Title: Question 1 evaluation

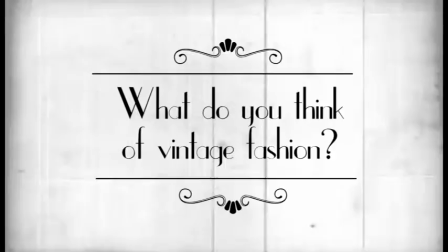0:00 In what ways does your media products use, develop or challenge forms and conventions of real media products?
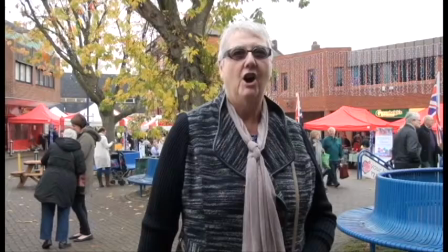0:08 If I take my documentary apart, it helps show where and how I have followed certain conventions.
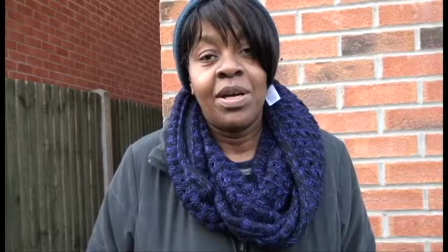0:14 Starting with the beginning of the documentary, we have included Vox Bops.
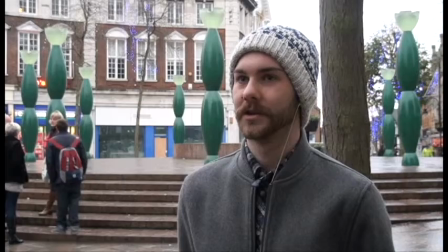0:18 Not all documentaries have to include Vox Bops, but they are a common convention that are used at the beginning and sometimes throughout.
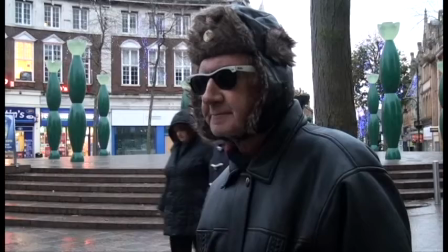0:25 It also shows the opinion from the general public about your chosen topic.
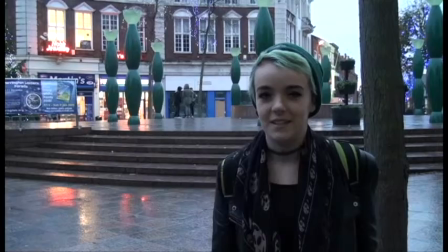0:29 Having Vox Pops helps me introduce the exposition of the documentary and leads nicely into the title sequence and introduction.
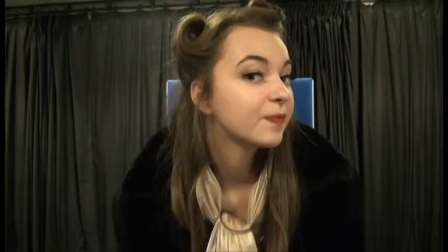0:36 The conventions of these are that they shouldn't be too long or short and overpowering. Our title sequence was quite simple yet effective,
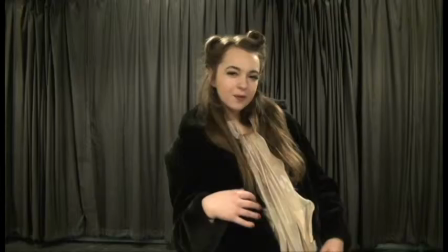0:43 as we just used Katie pretending to get ready in the mirror and sped it up and used effects in Premiere to help it resemble the style of a silent movie,
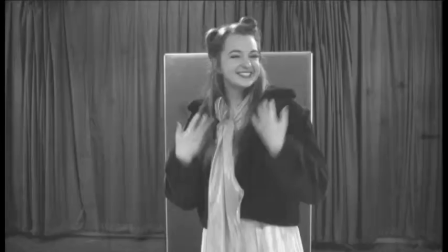0:51 also making it black and white.
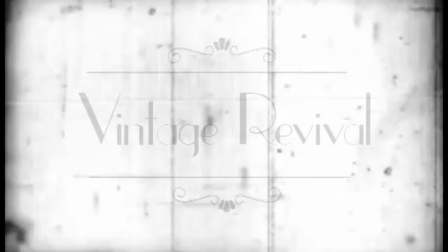0:53 We had to ensure that the title sequence was eye-catching and kept you interested to make you want to watch the rest of the documentary.
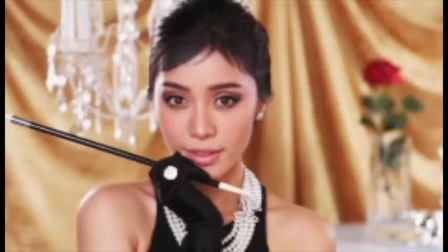1:01 This was also in line with the topic, as our documentary is about vintage fashion.
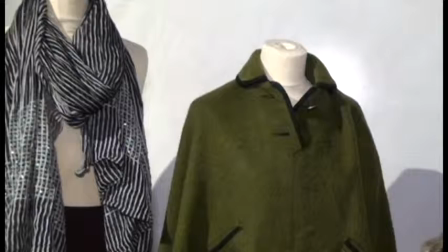1:05 We made sure that throughout the documentary, the mise-en-scene related to vintage fashion, including the title sequence.
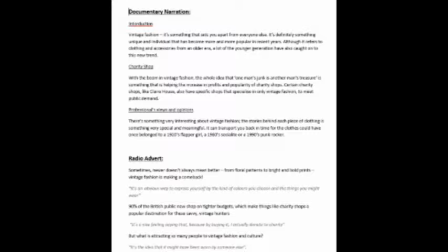1:12 Similar to the title sequence, the introduction had to be short and sweet, capturing the attention of the audience in just a few sentences.
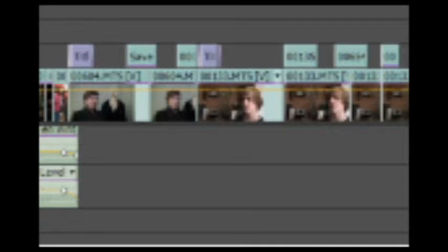1:19 It had to be informative, giving the audience not too much or too little information.
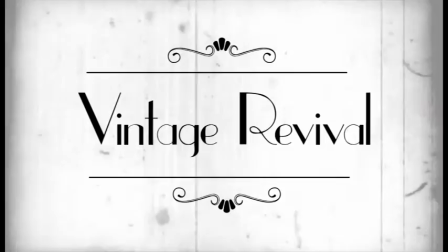1:23 We did this by just having a few seconds of our narrator just introducing what vintage fashion is.
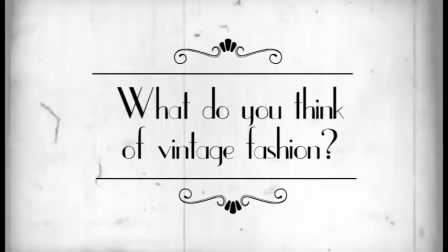1:29 This then introduced our first set of interviews. Our narrator follows the documentary conventions.
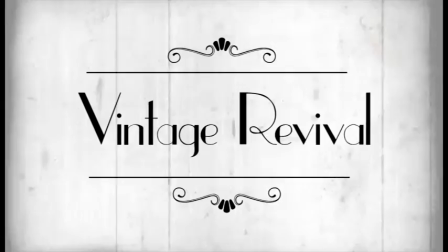1:36 It follows it because in most documentaries the narrator has an authoritative voice but is also engaging with their tone.
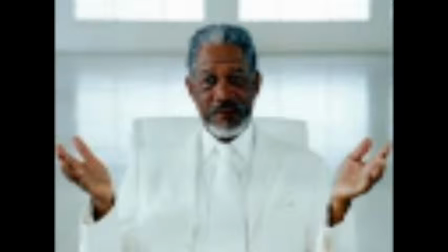1:43 We chose a female authoritative voice because it fit better with our theme and we thought the audience could relate more to a female.
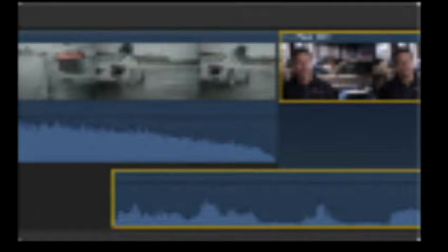1:50 It follows the conventions by being a voice of God narration. It also follows conventions by the way we edited the sound.
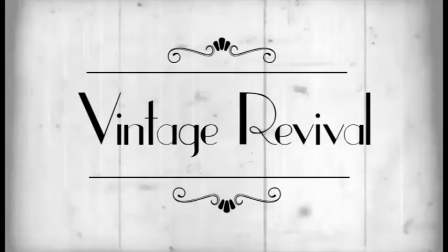1:57 We raised and lowered the sound around the narration so she would fade in and out at the correct times.
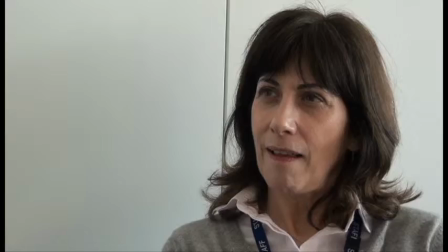2:03 The interview section of our documentary is where a lot of our conventions were followed.
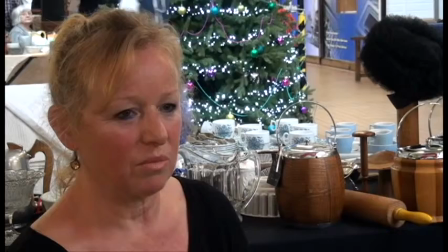2:07 With the interviews there are a lot of things to focus on including making sure the camera is on the right position, the sound is okay, etc.
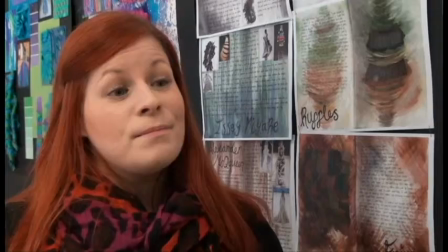2:14 Many of the interviews we did followed the conventions of an interview including rule of thirds and made sure that
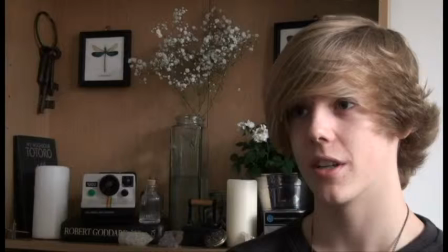2:20 the interviewees were sat in the correct position corresponding with the camera so there was a space next to them on the screen where the graphics would be placed.
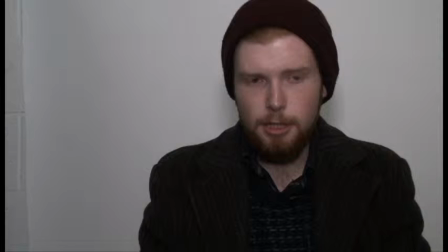2:27 To make the interviews a bit different each time, we ensured that we alternated between interviewees being placed on the left and on the right.
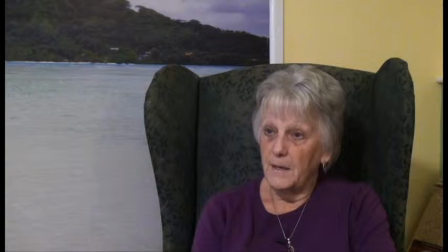2:34 Interviews are meant to be filmed at about a medium close-up level so you're not including too much of their body. This is what we did. In some of the shots, we could have done this slightly better because in some of this, including the one with Ellie,
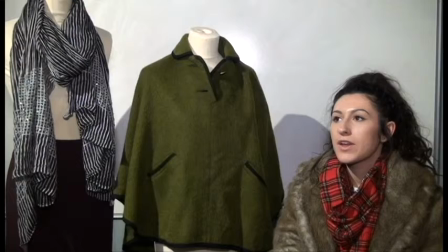2:46 there was so much space around the shot. we should have brought the camera closer or zoomed in so we got less background and more of her in post-production we were able
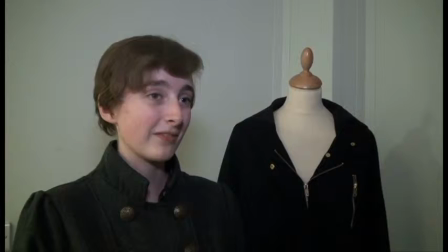2:54 to fix this but it would have been better if we would have done it whilst filming we had to ensure that the follow to follow the next convention
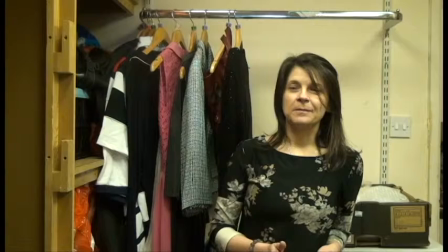3:01 that the interviewee never looked towards the camera when being filmed because this is direct address and we don't want that in the interview we made
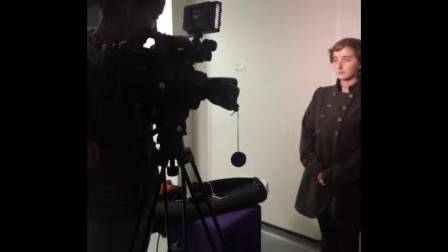3:09 sure this by making sure the interviewee was sat off center along with the interviewer sat next to the camera, unable to be seen.
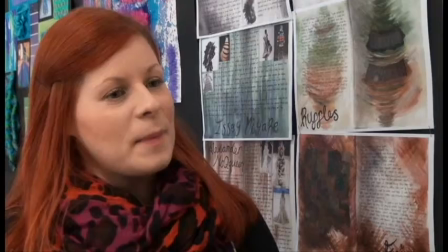3:18 With the interviewee just looking straight at the person asking questions, this was hard to achieve sometimes because in some interviews they kept turning to the camera slightly,
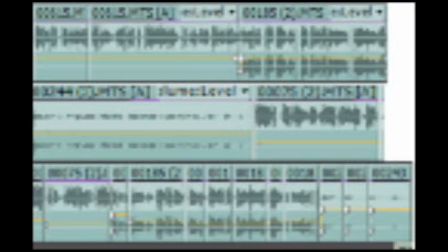3:26 which is understandable considering how intimidating the cameras are. The sound is an important factor to the documentary because we had to ensure the sound levels were correct throughout all the interviews.